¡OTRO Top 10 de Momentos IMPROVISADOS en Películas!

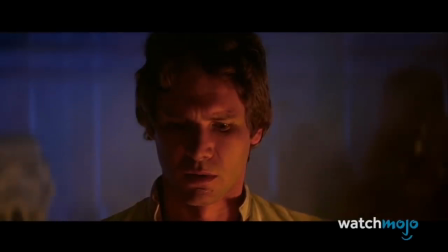Ya sabes cómo dice el viejo refrán, si no está en la página, no te preocupes, el actor puede inventar algo.
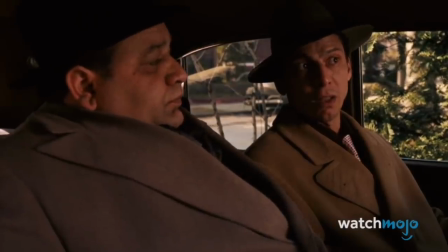¡Bienvenido a WatchMojo Español! Hoy veremos un top 10 más de momentos improvisados en películas.
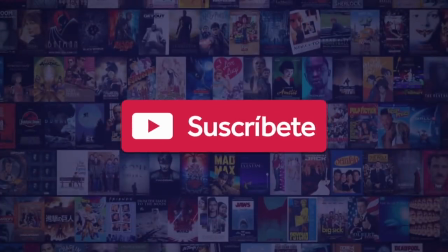Antes de comenzar, publicamos contenido nuevo todos los días. Asegúrate de suscribirte a nuestro canal y activar las notificaciones de nuestros videos más recientes.
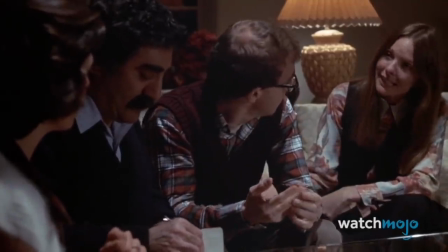Para esta lista daremos un vistazo a incluso más momentos increíbles de películas que no estaban en el guión original,
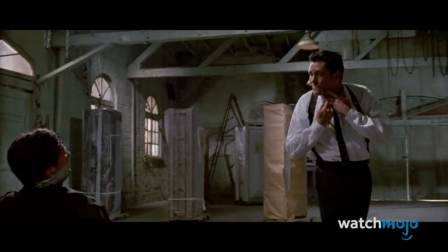y que los actores improvisaron ya sea en un ensayo o en el día de rodaje.
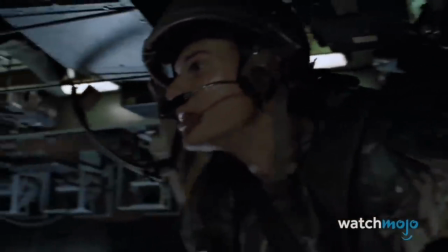Si nos falta uno que crees que debería estar aquí, asegúrate de checar nuestras otras listas del mismo tema.
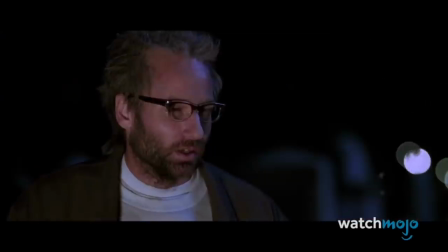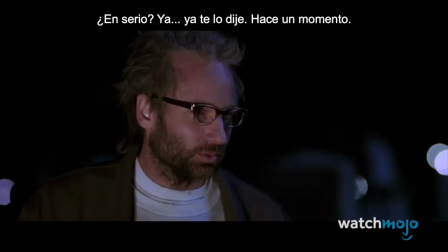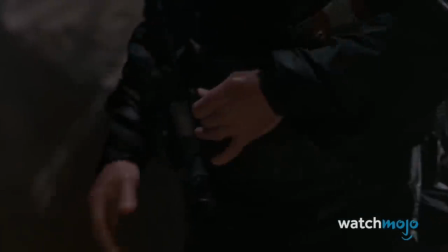10. No me importa, The Fugitive No hay escasez de momentos improvisados e icónicos, pero este es realmente uno de los mejores.
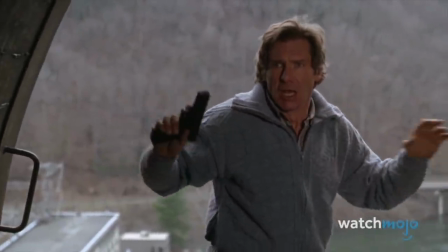El personaje de Harrison Ford fue acusado de asesinar a su esposa, pero no fue él, fue el hombre de un solo brazo.
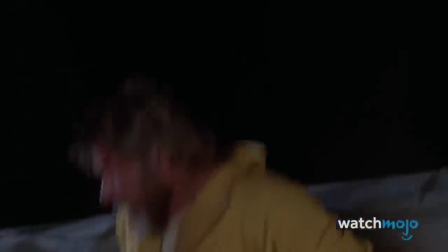El Dr. Kimball, acusado erróneamente por el asesinato, se escapa cuando el autobús de la prisión se estrella.
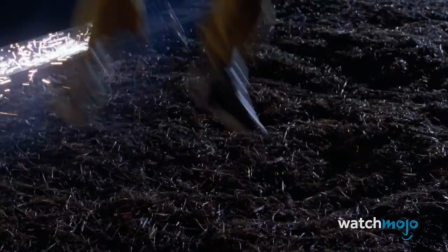Huyendo, consigue sorprender al personaje de Tommy Lee Jones, pero Kimball no jala el gatillo.
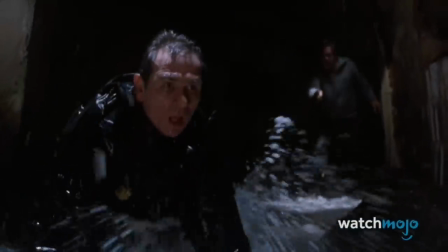En cambio, vuelve a profesar su inocencia. La respuesta improvisada de Tommy Lee Jones es simple, honesta y memorable.
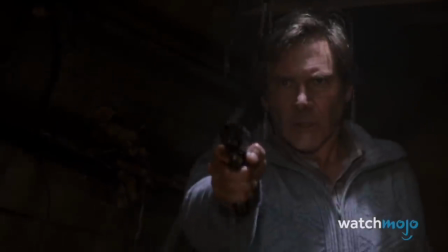Nos dice mucho acerca de su personaje con solo tres palabras.
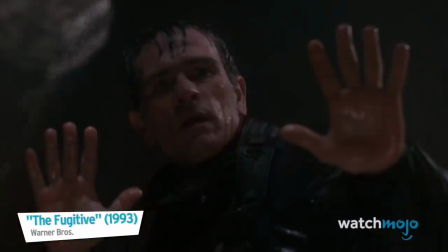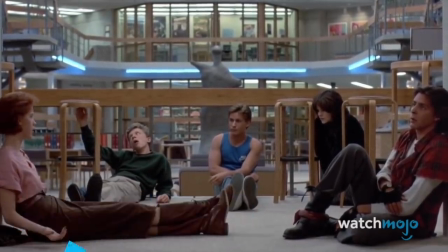9. Compartiendo historias The Breakfast Club The Breakfast Club pasó a la historia como uno de los mejores damas adolescentes de todos los tiempos.
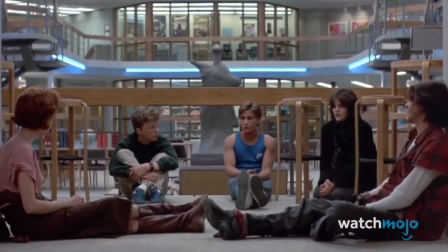A pesar de haber escrito el guión, el director John Hughes no se molestó en dejar que los actores improvisaran algunas líneas.
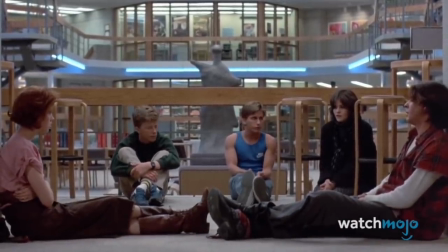En la secuencia más emotiva de la película en la que los 5 estudiantes castigados comparten sus historias, los actores pudieron salirse del guión.
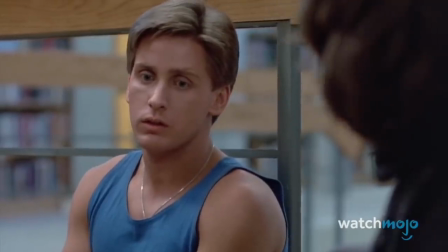Increíblemente, los 5 le añadieron un gran matiz de verdad a sus personajes a lo largo de la escena, permitiendo que ésta sobresaliera del resto de la película.
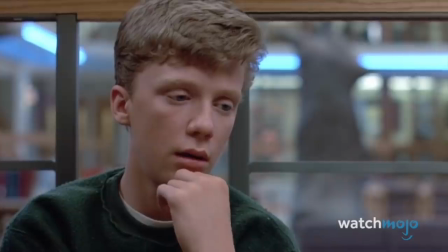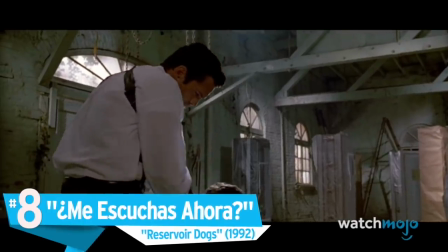8. ¿Me escuchas ahora? Reservoir Dogs.
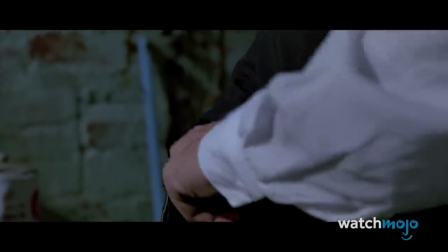El debut de Quentin Tarantino como director lo puso bajo los reflectores con sus grandes diálogos, personajes coloridos y su emblemática ultraviolencia.
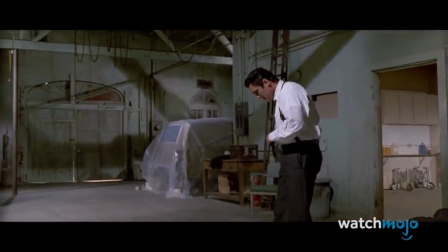Este momento maravillosamente inquietante fue una mezcla única de la visión del director y el aporte de los actores.
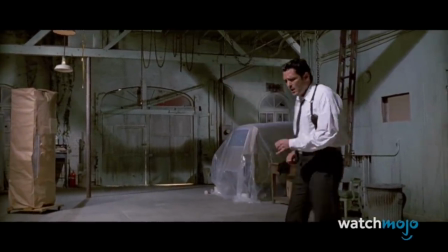Durante la famosa escena de la oreja cortada, Michael Madsen casi no recibió instrucciones,
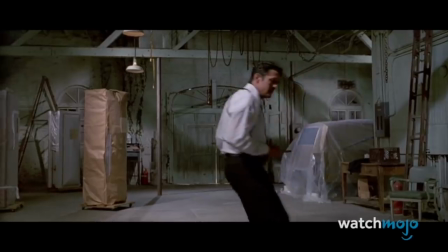y mientras las cámaras grababan la primera toma y él escuchó Stalk in the Middle with you por primera vez, él creó la secuencia de baile al momento,
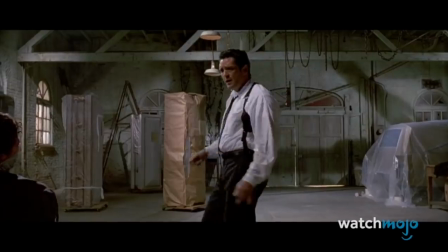así como el diálogo post-extracción de Oreja. Lo perturbador de la escena no es la violencia, sino la indiferencia de Mr. Blunt.
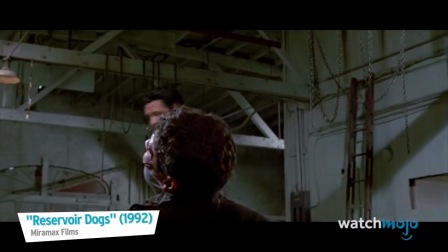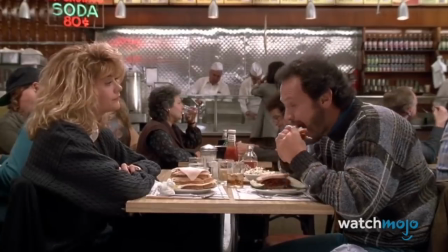7. En el punto, When Harry Met Sally. En un lado más amable de la improvisación, durante la realización de When Harry Met Sally,
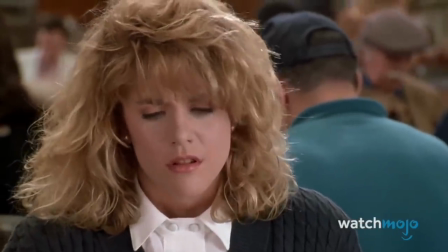la guionista Nora Ephron y el director Rob Reiner estaban discutiendo sobre las relaciones,
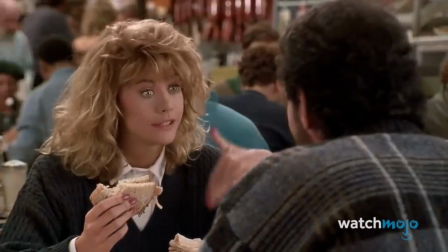y en algún punto Reiner cayó en cuenta de que las mujeres en ocasiones fingen su clímax.
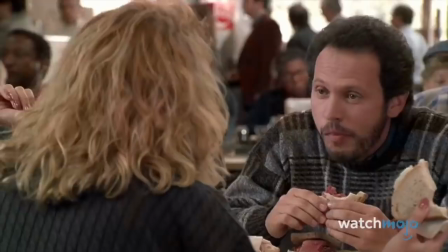Reiner pensó que sería divertido añadir una secuencia explorando esto en el guión, y los actores hicieron que funcionara.
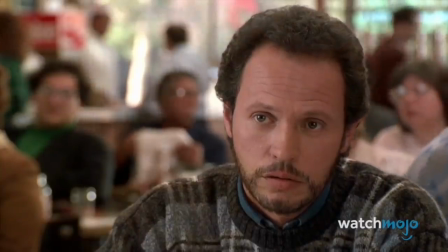Resulta que la línea más divertida de toda la película, pronunciada por la mismísima madre de Rob Reiner, fue idea de Billy Crystal.
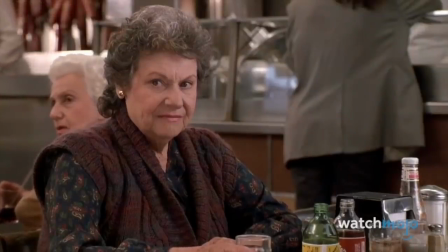En Cats' Deli, donde la escena se filmó, hay un señalamiento encima de esa mesa legendaria para conmemorar el momento histórico.
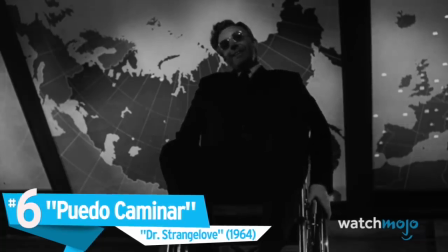6. Puedo caminar, Dr. Strangelove or How I Learned to Stop Worrying and Love the Bomb Originalmente previsto como un drama serio,
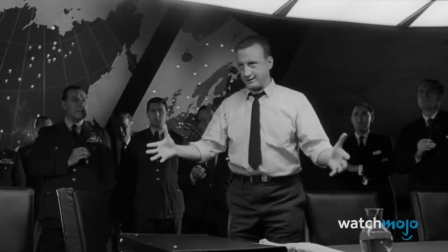el director Stanley Kubrick tuvo que mentirle al actor George C. Scott, diciéndole que solo estaba haciendo tomas de práctica,
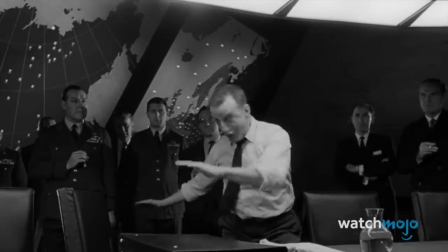para así sacar una interpretación exagerada y ridícula.